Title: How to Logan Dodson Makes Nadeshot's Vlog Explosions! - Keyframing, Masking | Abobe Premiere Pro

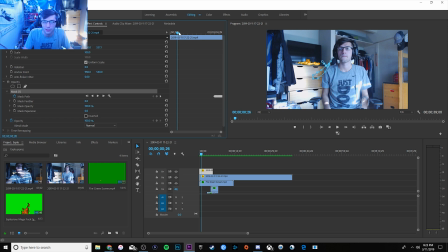here is the finished mask guys you guys can see here we have all these keyframes now if you guys take a look we can see the actual mask and you guys can see that if you follow along uh and you kind of keep it on there you guys can see it actually looks pretty good again i did this as rough as possible you guys can see here it's not the best but let's actually take a look at
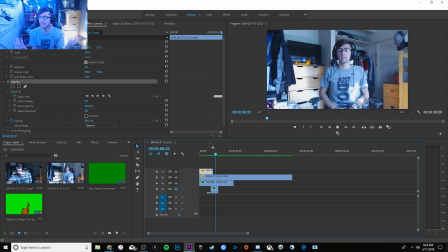it when it's full speed and see actually how it looks so you guys can see there even just with that quick movement again my webcam is not that good uh it doesn't really matter for the purpose of the tutorial but it does look fairly good and it looks a lot better than before when the flame was actually on top of my arm it kind of gives that depth effect that it's kind of just chilling in the background and uh we'll
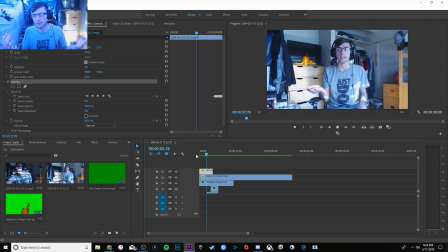play that again for you guys you guys can kind of see there again the flames kind of on the table the coats in front of it as well and then when i move my arm like that you guys can see there that it actually makes it look like it is uh behind me and i don't know i think it looks a lot better than actually having it uh like it was before so i don't know guys hopefully that
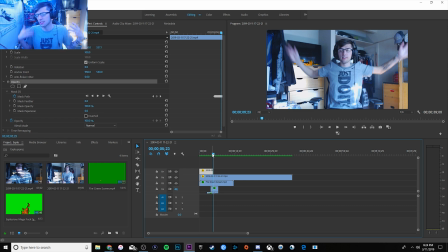wasn't too complicated i tried to keep it as simple as possible for you guys obviously he does a different other stuff too especially with the sound effects i'm not really going to go into that you guys are should be if you guys are editors you guys should know you can search sound effects on the internet whatever you can kind of put them right down in the audio tracks here and just kind of match them up with the explosions just
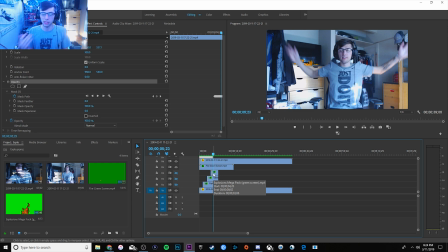do the timing or again if the video files that you guys download with the explosions come with audio they're automatically going to be down there regardless uh just for the sake of the video i just i'm not going to go into the audio side of it but uh it is pretty cool and uh there you guys go hopefully that uh will help you guys out we'll throw on all the layers now and see what it looks like but
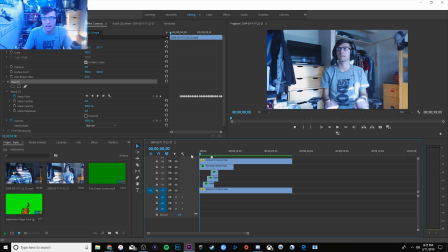let's take a look at it with all the layers uh actually on now so you guys can see here we got the fire going in the background we got the explosion we got this explosion tracking kind of with my hand and then we have the big explosion and then you guys can kind of see the fire here is on top just because it's on top of the layer what we could do to fix that actually uh since that's the
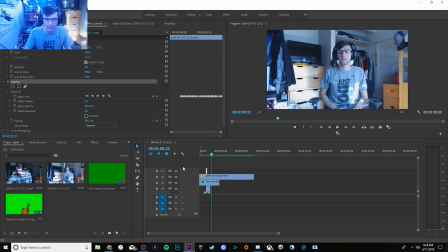the big green screen we can actually just add another track and actually drag that up there i forgot about that so we'll add that uh you can do
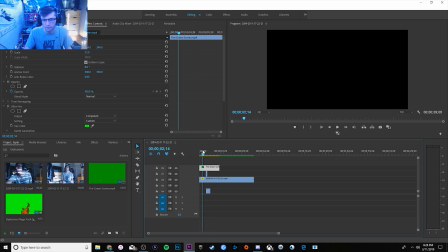that and then we if we drag it all the way up here this should actually fix the problem so now if we take a look
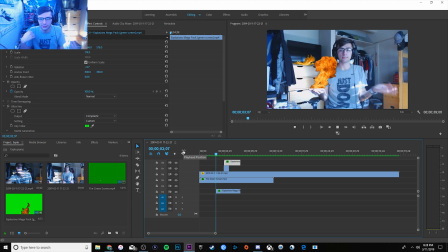at it you guys can see it we got the flame going across we got the flame coming out of my hand we got the keyframe flame on my hand and then we have the big explosion you guys can see that kind of covers the whole screen and then we got the flame still going in the back so i hopefully that helped you guys out again i know some of you guys might have been wondering i kind of looked in the comment
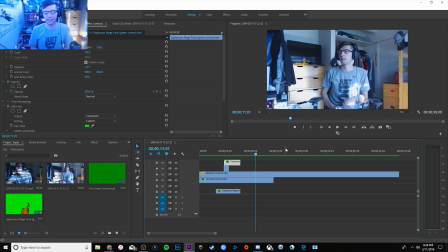section of the video and a couple people were asking like i like how you do it i'm sure probably maybe beginner video editors maybe even advanced video editors i don't know it's pretty easy to do i'm sure logan probably just obviously being for nature's vlog he wanted to make it look as best as possible as he could so i'm sure it took him a lot longer to do that than i just did here again just for
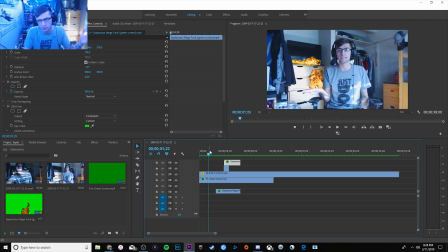tutorial wise i didn't want to make it too complicated for you guys especially if this is something new that you're just kind of getting into learning about masking and maybe doing a little bit of keyframing and things like that so uh anyway guys that is it for the video hopefully that helped you out again shout out logan man he's such a dope dude again i hope to meet him one day and maybe even uh work with him uh
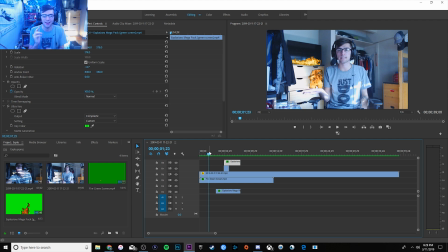video related wise he's super dope and uh shout out to him for doing that i love like when i first saw that in the video dude it was literally so funny just nate shot saying that and then flames and stuff just coming out just from an editor's standpoint like i could just see him literally going frame by frame and doing all the masking things to actually make it look really really good for his vlog and it definitely did so
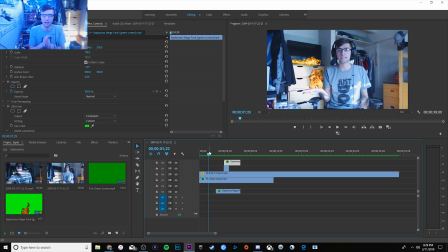shout out logan shout out nate shot uh that's super dope and again hopefully this helped you guys out if it did be sure to hit that like button if you guys want to see maybe some more tutorials uh editing wise again i'm not the best at uh talking and try to explaining things so hopefully i did good uh let me know in the comment section below don't roast me too hard uh but
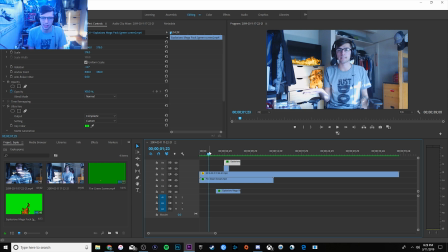again if that helped you guys out at all be sure to hit that like button be sure to comment and subscribe and i'll see you guys in my next video i'm dvs marine 38 and i'm out peace